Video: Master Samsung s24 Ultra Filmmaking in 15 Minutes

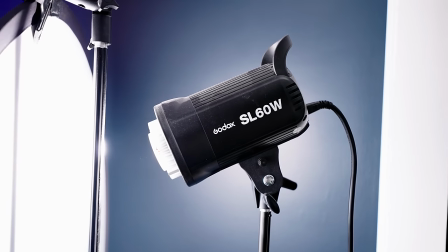246s
I actually really like the Godox SL60, which is just over $100. Up next, we have one of the most bang for your buck value pieces of gear for filmmakers, and that is a five-in-one reflector kit. We're going to break down exactly how this is used in the lighting section of this video, but just trust me, it is a super, super useful tool.
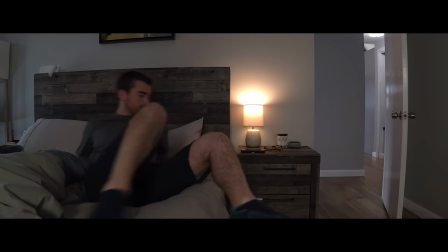268s
Now, I'm going to break down every scene from that video and how used that gear we just covered to capture the shot but before we do that we have to talk about category 3 which is planning our videos. I'm a firm believer of the fact that the biggest thing separating amateurs from pros is the amount of planning that goes into their videos. So I think at the bare minimum what you should do is similar to what I did with this video. I opened up a Google Doc on my computer, I put bullet points for the major scenes that I knew I wanted to capture and then sub points outlining the individual shots I would capture, the camera angles that would then make up that primary scene.
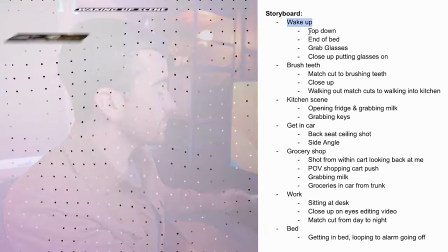303s
For example, if we look at this storyboard here, we have the waking up scene, which has a top-down angle, then it cuts to the end of bed shot.
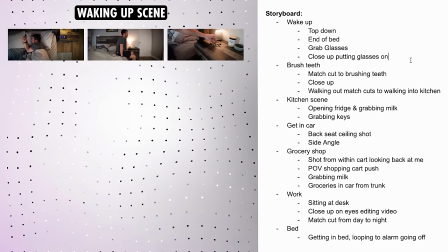310s
We grab the glasses and then close-up of putting our glasses on.
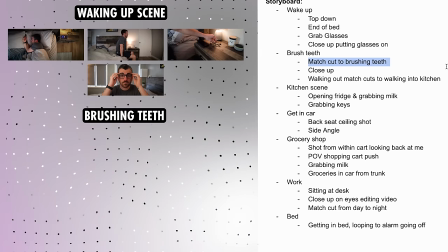314s
That is then what transitions us into the brushing teeth scene, where we have our match cut.
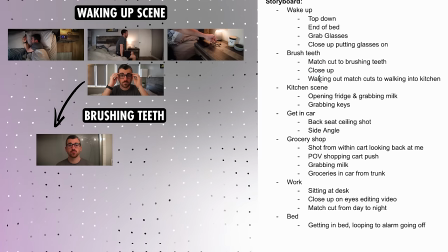319s
I intended on getting a close-up, but it didn't fit together in the edit at the end of the day. Then we walk out, which does another match cut to the kitchen scene. Now, finally, we've gotten to the point in the video where we can talk about the actual filming process. Diving in here, one of the biggest things that you can do to improve the quality of your videos is to have multiple camera angles in each of your scenes.
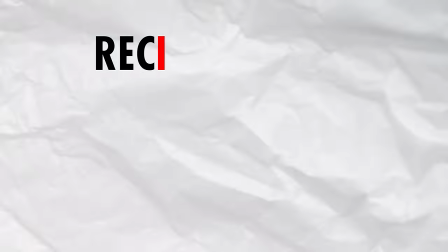343s
Now, one of the biggest tips I can give you in this section is to record your scenes multiple times.
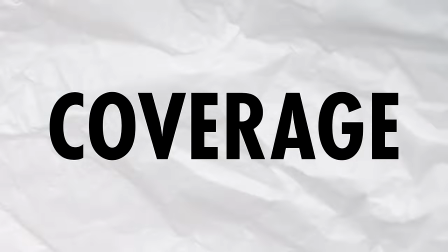348s
In the film world, we call this coverage, and usually the more coverage you have, the better.
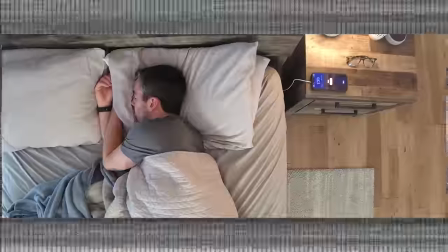353s
Think about that first scene in the video where I'm getting out of bed. Imagine if the entire process was filmed from that top-down angle. It wouldn't have been that exciting at all. But when we increase our coverage and film some extra, very basic camera angles, like the long shot from the end of the bed,
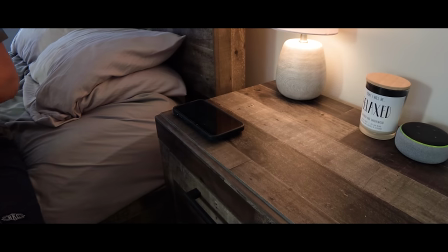369s
then we have the cutaway where I'm grabbing the glasses, then finally a close-up of me putting them on, the scene becomes much more dynamic. And no, I didn't have multiple cameras filming all at once.
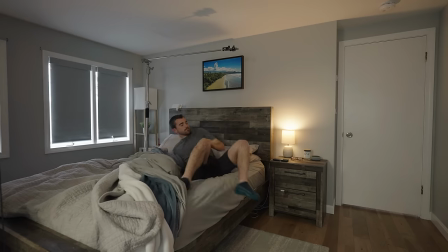379s
I literally just filmed the scene multiple times where at the end of each take, I would move the camera to a new location,
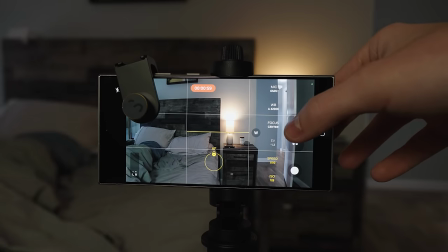386s
run through the process, stop recording, move the camera again, and so on and so forth. Now, if you're thinking, okay, that makes sense, but how do I set up these camera angles? How do I know if one is going to look better than another?
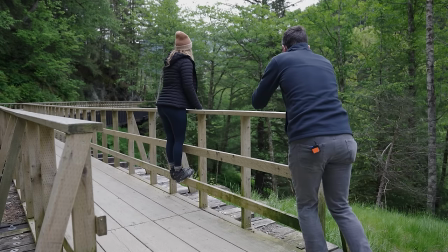397s
Well, I can tell you the best practice exercise on planet Earth is to just film a lot of different camera scenes and get an idea for what your personal style is like, but I can give you some general composition tips that will enhance most of your camera angles. Up first we have the almighty rule of thirds which is where we divide our frame into this little grid
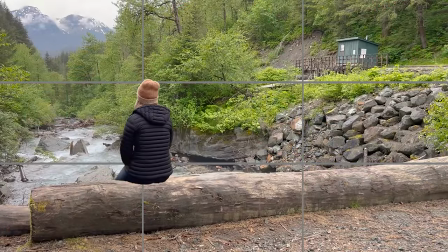415s
and we place our subjects along these lines or even better at one of the intersections.
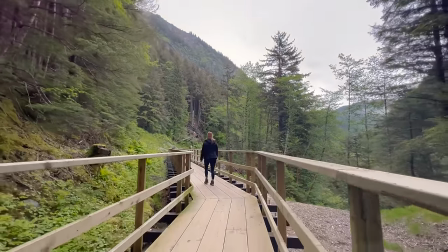420s
After that you can look for naturally occurring symmetry within your frames along with looking for
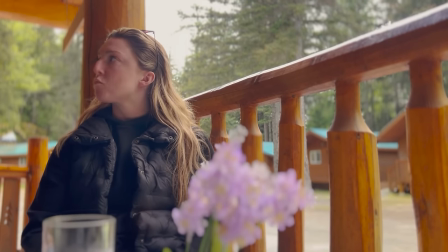425s
naturally existing shapes within your scenes and using that to draw attention to your subject. Then finally when it comes to composition you're going to want to look for ways to increase depth. There's two ways to do this. The first is what I'm doing right now. I've literally pushed myself as far as I can to this back wall in my office which creates physical space behind me. That translates to you watching this video as more depth in the scene. On top of that we're also using very specific colors to create depth in the scene.
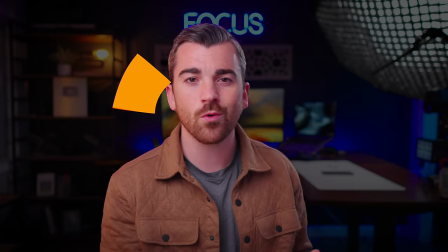456s
In the front in the foreground we have my face which is kind of an orange color and then in the back we those blue LEDs.
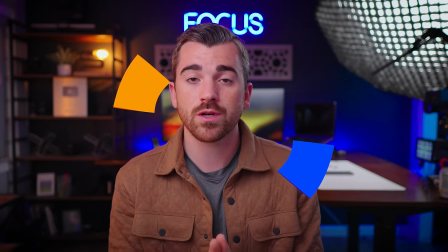463s
Now those are very important colors. They're complementary. They're across from each other on a color wheel which means they naturally have a lot of contrast and will create depth when used properly. Now talking about color naturally brings us to the fifth category in this video which is our lighting which can be a very overwhelming topic but not so much when you break it down into these four major keys.
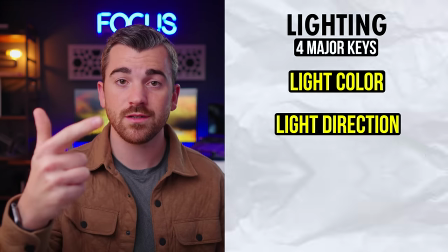487s
The first is light color, then we have light direction, then intensity and finally quality.